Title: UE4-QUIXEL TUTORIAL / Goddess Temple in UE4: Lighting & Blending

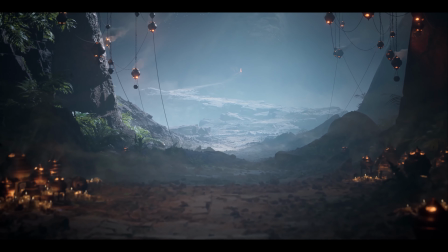4:13 I would again highly encourage you to open this up yourself and just go through the material setup at your own pace.
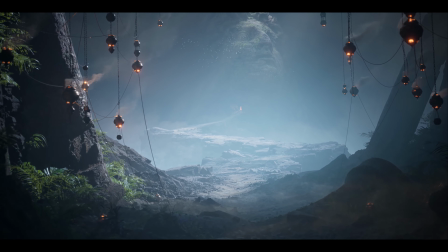4:21 That way you'll be able to properly dive into how exactly I've decided to set up my material framework for this environment.
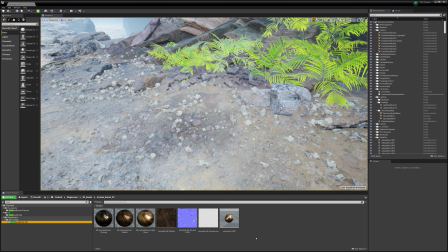4:28 Now, let's demonstrate the artistic power of using ray tracing and runtime virtual texturing
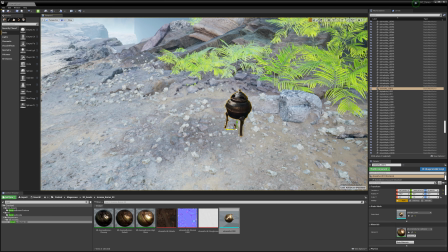4:34 along with the principles of conceptual approach that I touched on in my last two videos of this small tutorial series. Just as with the actual environment, I started off creating a small area of interest using only rastered lighting, no ambient occlusion and barely any post-processing.
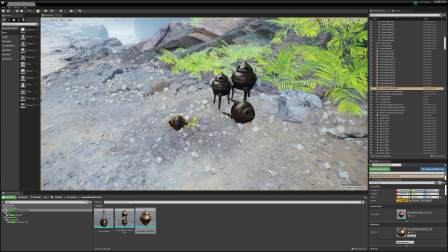4:51 In this case, I used both the original instance burner scan and the batched together lantern that I derived from that instance burner scan.
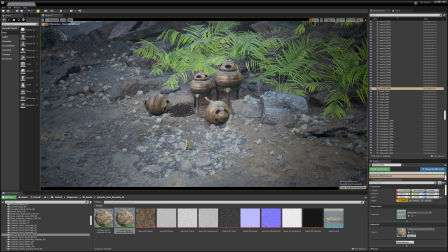5:00 The landscape around it seems a bit flat, so I take a few rocky 3D assemblies to create more natural shapes and texture variation.
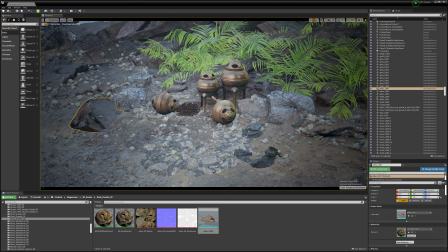5:09 Notice that we're not using any blending at all. Even though the shapes are good, the transition feels quite harsh and unnatural.
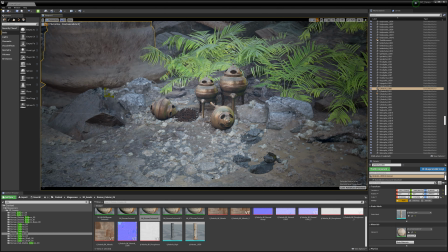5:17 Now, let's just stick another huge column into the scene to keep with our Romanesque theme,
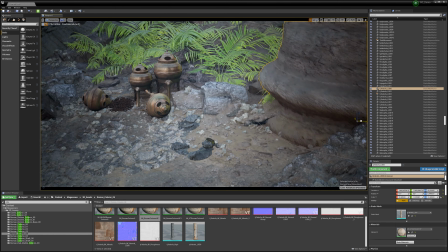5:21 and just as before, we really only use a detail normal map to give it a bit more pop.
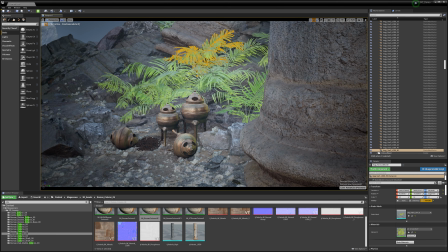5:26 After further tweaking my ground scatter and my basic ferns in the background, it is finally time to give this scene polish.
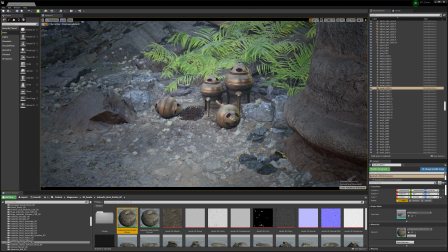5:33 You'll notice how much more organic everything starts to feel as soon as I enable my RVT landscape blending.
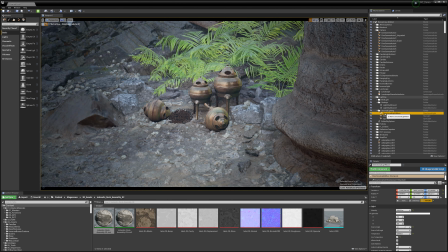5:40 All of my rock scatter now looks like it is part of the ground. Let's see how this scene looks with ray-traced lighting.
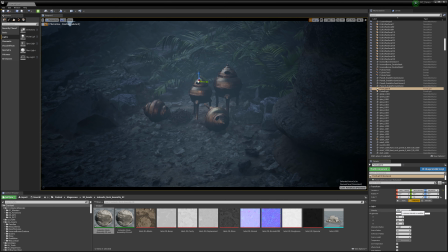5:47 Immediately it feels way moodier and intimate, ray-traced reflections showing up beautifully. We can instill even more contrast and life to this by just adding a few point lights to light up our incense burners.
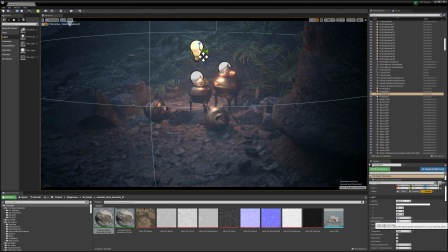6:00 With RTX I have full control of the light's appearance, which really lets me opt for smoother, blurry, more indirect shadows.
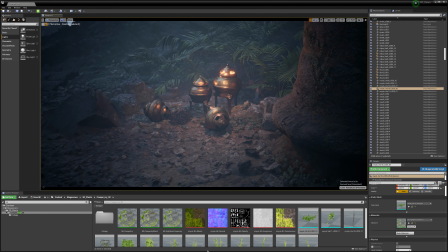6:09 While the groundwork is there, it still feels a bit sterile.
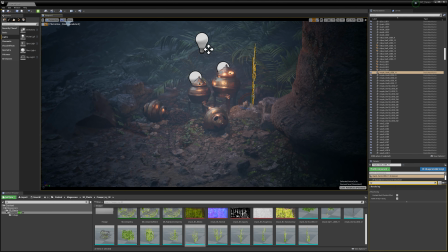6:13 So, using just a handful of ivy, climbervine and weed scans from the Megascans library, I'm able to make this small spot feel a lot more organic and lived in, just really trying to tell the tale of time.
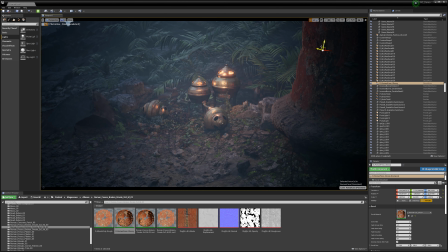6:26 As mentioned in the previous tutorial, let's use a Roman fresco detail to add the coherent look of cracked red paint to our columns.
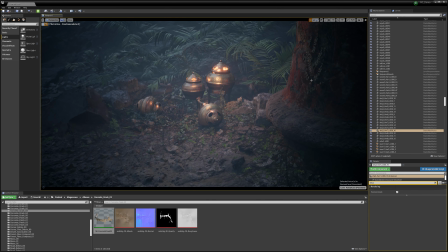6:35 This will tie in nicely with the rest of my environment, adding that extra bit of weathering and customization.
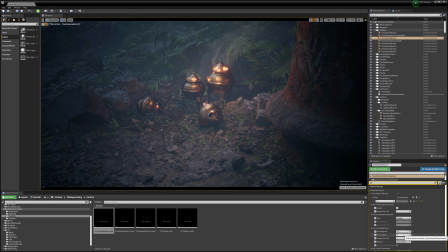6:42 A bit of smoke for movement, and within a few minutes I have another nicely set-dressed area added to my environment.
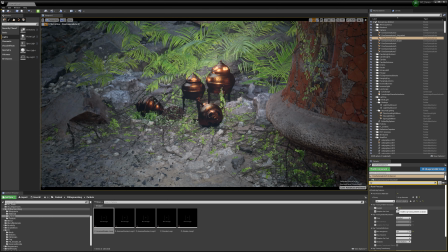6:50 This might need some further polish to make it go that extra mile, but for now,
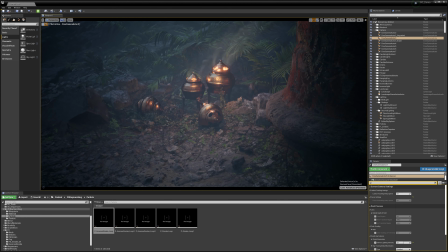6:55 let's just check what difference RTX versus vanilla lighting really made in this scene. Keep in mind, all of this is real time, allowing me to see exactly what my scene looks like.
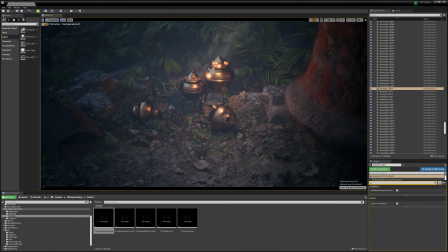7:06 I do not need to wait for baking out light maps, and I don't need to wait 2 hours until my frame is rendered. This is actually the real creative power of using the Megascans ecosystem and Unreal Engine 4 in conjunction.
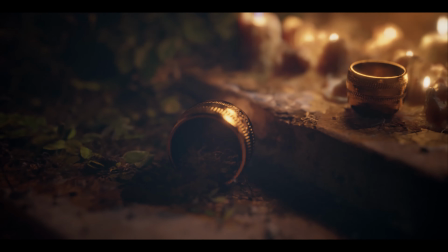7:22 Knowing your way around multiple ways of achieving the same goal in your engine of choice will really allow you to make decisions on the fly,
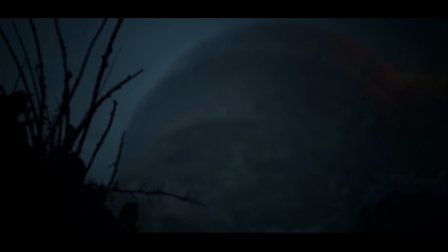7:30 solving possible limitations by just tailoring your approach to the systems you're already using.
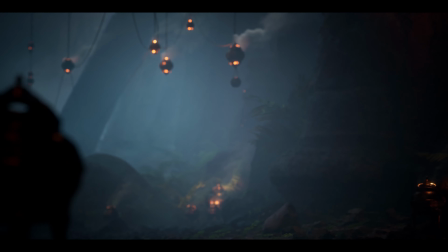7:36 You could have approached the lighting, the blending of assets, even the entire scene setup quite differently and still get similar results.
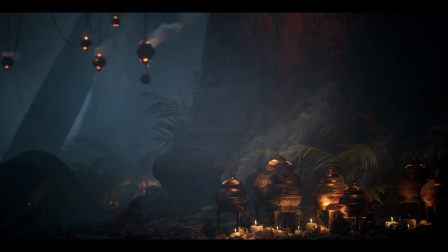7:44 Each method here has its own pros and cons. You could also mix and mash approaches, create different ones for certain areas of your map,
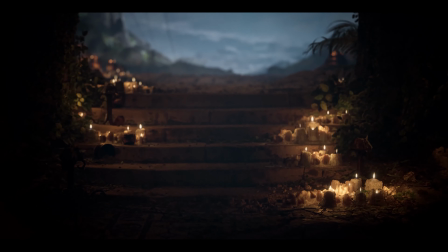7:52 just to really adjust technicalities of different sections of your environment, tweaking values to create the best possible visuals for each shot.
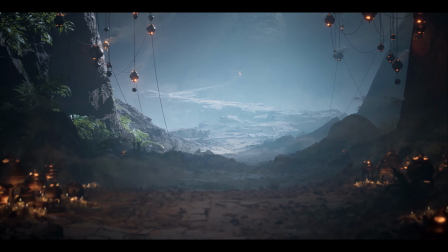8:04 Now, thank you all so much for sticking around again. I really hope you all enjoyed it.
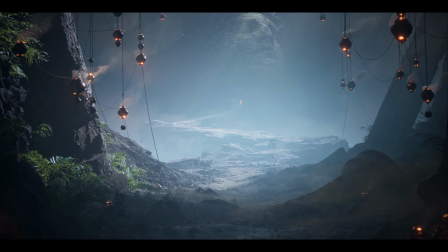8:09 If you have any thoughts or questions, feel free to add them to the comments of this video, and as always, I can't wait to see you in the next one.